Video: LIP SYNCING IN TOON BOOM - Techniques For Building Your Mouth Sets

It's time to talk about lip syncing. Have I not covered that yet? Good golly. Good hello, welcome to Onion Skin. There is quite a lot to cover today, from figuring out what the mouths look like, how many there should be, the order they appear in, and how Toon Boom as a program and managing all of those drawings. There's quite a lot of prep involved for lip syncing, so much so that unfortunately we're not going to be able to do any actual lip syncing animation today. Yes, this is going to be spread across two different videos. Today is going to be all about the drawings, and next time is going to be all about syncing it up to dialogue. On the most part, it's program neutral. I am using Toon Boom here, but it doesn't really matter for the most part. If you are someone, however, that's wanting to learn how to lip sync in Toon Boom specifically, those steps are also covered. Now, first of all, we're going to need a model to work with. There we go.
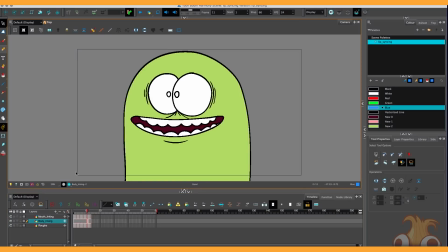(0:52)
He's so pretty. And why is he a model? Well, because he looks like that.
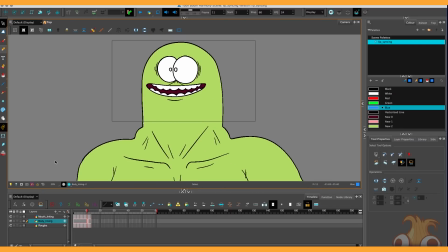(0:57)
Oh, goodness me, that might actually be a bit much. That's better.
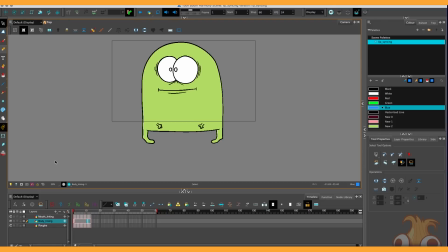(1:04)
Yay! When it comes to planning out your mouths for a lip-syncing session, it can be good to know which mouths you are going to need in advance.
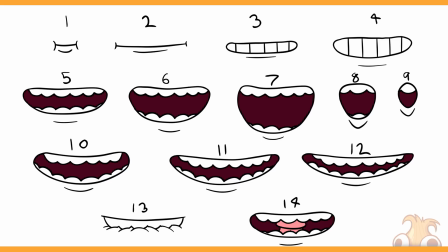(1:11)
You may have heard around and about in the past that you're going to need mouths for each syllable of speech.
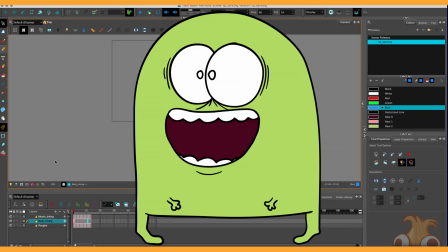(1:17)
Particular vowels, M sounds, F sounds, all the different shapes that a mouth can make.
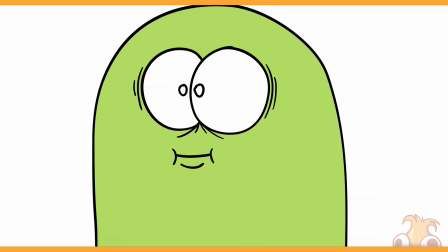(1:22)
But rather than do necessarily just that, I'm going to show you a particular formula that I like to use.
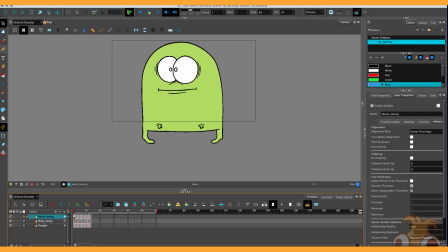(1:28)
This is my technique, and I've found that have sufficed, and I very rarely had to make new ones on top.
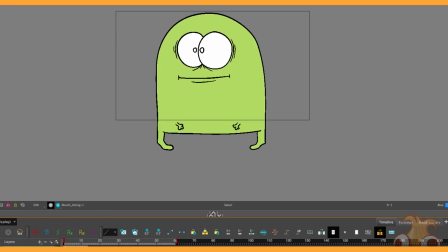(1:34)
It consists of 14 mouths. There's a small closed one, a wide closed one, two with teeth, gradually opening the teeth like that.
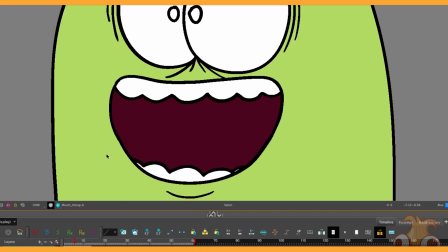(1:43)
There are three of the mouth gradually opening. There is then two of it moving into an O shape.
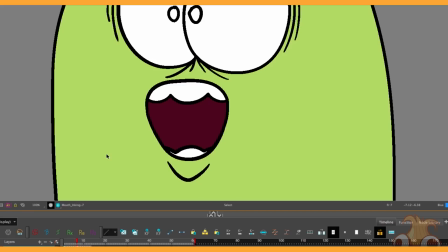(1:49)
So this one sort of acts as an in-between for the others.
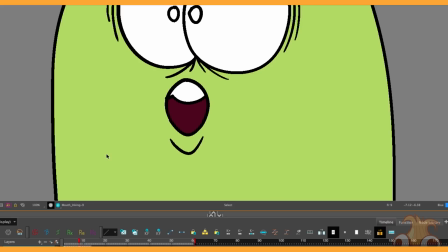(1:51)
There is then usually two or maybe three states of the mouth going into a wide E sort of movement like that.
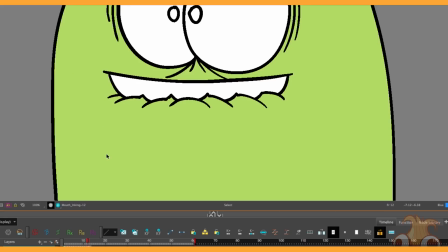(1:59)
And finally, at the end, there's two miscellaneous of a mouth that's good for F and V type sounds and a L one.
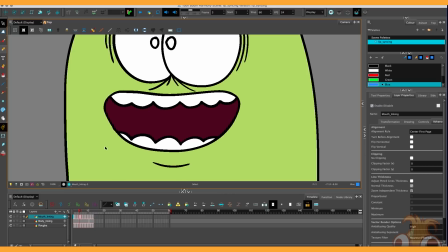(2:07)
What I really like about this method is it's very smooth. It's an animation in of itself.
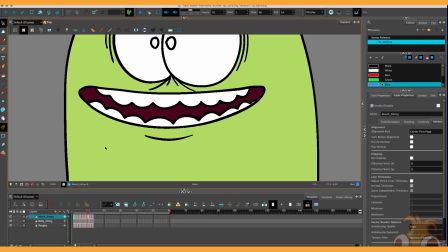(2:13)
It sort of just plays. It makes the animation process quite straightforward, as a lot of the time you're sort of just moving to the next one in the sequence. So I'll show you how I drew this setup.
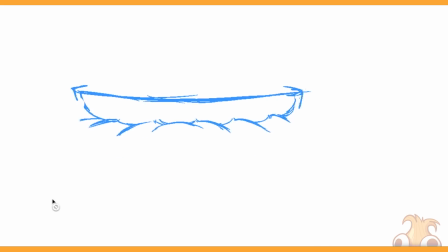(2:23)
You can see with just a loose brush, they're very sketchy, nothing real lines. And they're animated straight ahead.
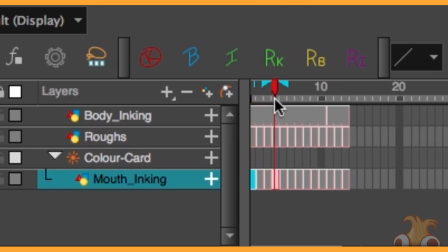(2:29)
I didn't really do in-betweens with it. I turned on the onion skin here, and I have this bracket set to probably like three or so going backwards like that.
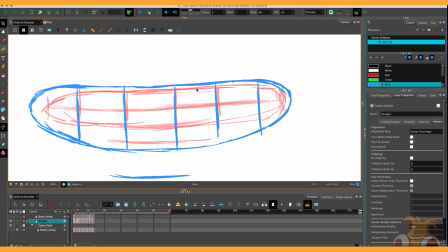(2:37)
And notice that as I was working through it, there's a the upper lip moves up a little bit, and the bottom lip moves down quite a lot.
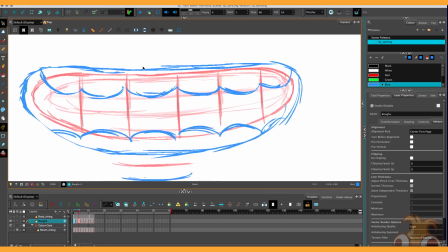(2:44)
This top lip here, it gets gradually closer and closer with each one. This one stays probably about a similar distance each time it goes up.
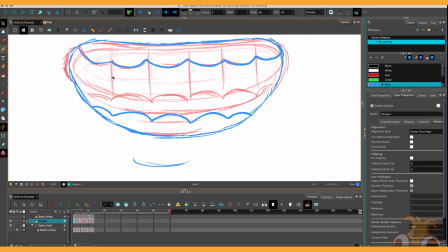(2:52)
Top teeth stay stationary, they're rooted to your skull, so they don't tend to move very often. And the bottom teeth, they move quite a bit, making sure that the alignment of the teeth stays the same.
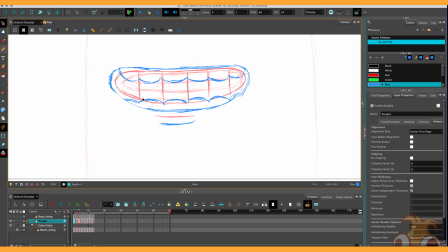(3:01)
May want to put a tongue in there as well. I didn't in this case, because I couldn't be bothered. Notice this particular style of doing them, it's the, you know, the teeth join together when it's a shut mouth. And quite important, a mouth becomes a lot more complete when you just do this little bottom lip there.
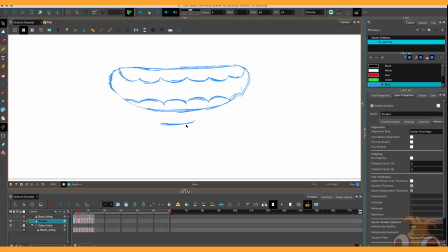(3:17)
Not sure why, it's just nice. And consider any visual style is completely subjective. There's no hard and fast rules to it. If you want to make the top teeth move up and down, that's fine. It's a cartoon, you can, whatever. And you'll notice that when I came to inking it, that I redrew the entire thing every time.
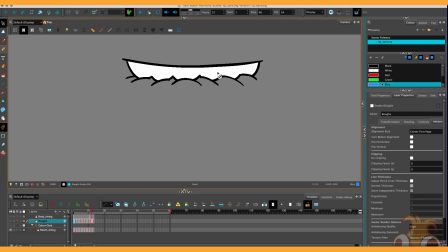(3:35)
Even though the top teeth are stationary, they are being redrawn. There's that sort of subtle wobble there.
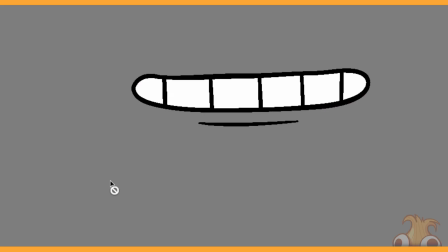(3:40)
It just makes it a little bit more organic. I'll show you why. This is the same set of mouths again, and I've copy-pasted the same top teeth across all of them.
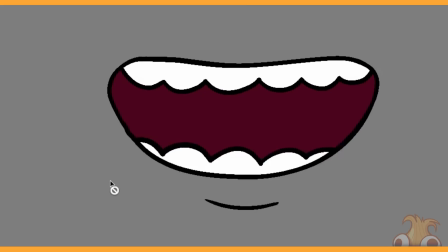(3:47)
And it's so still to the point of feeling clinical. Again, that's fine, it saves time, but currently there's 13 mouths.
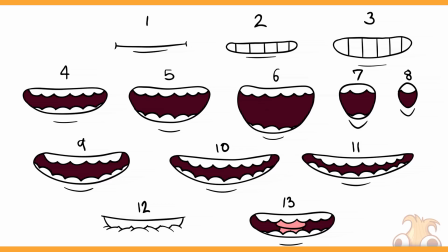(3:55)
I know I said 14, but it's a secret. We'll be making it soon. Creating these 13 so far, not a huge amount of work. Probably took about half an hour to rough and ink them.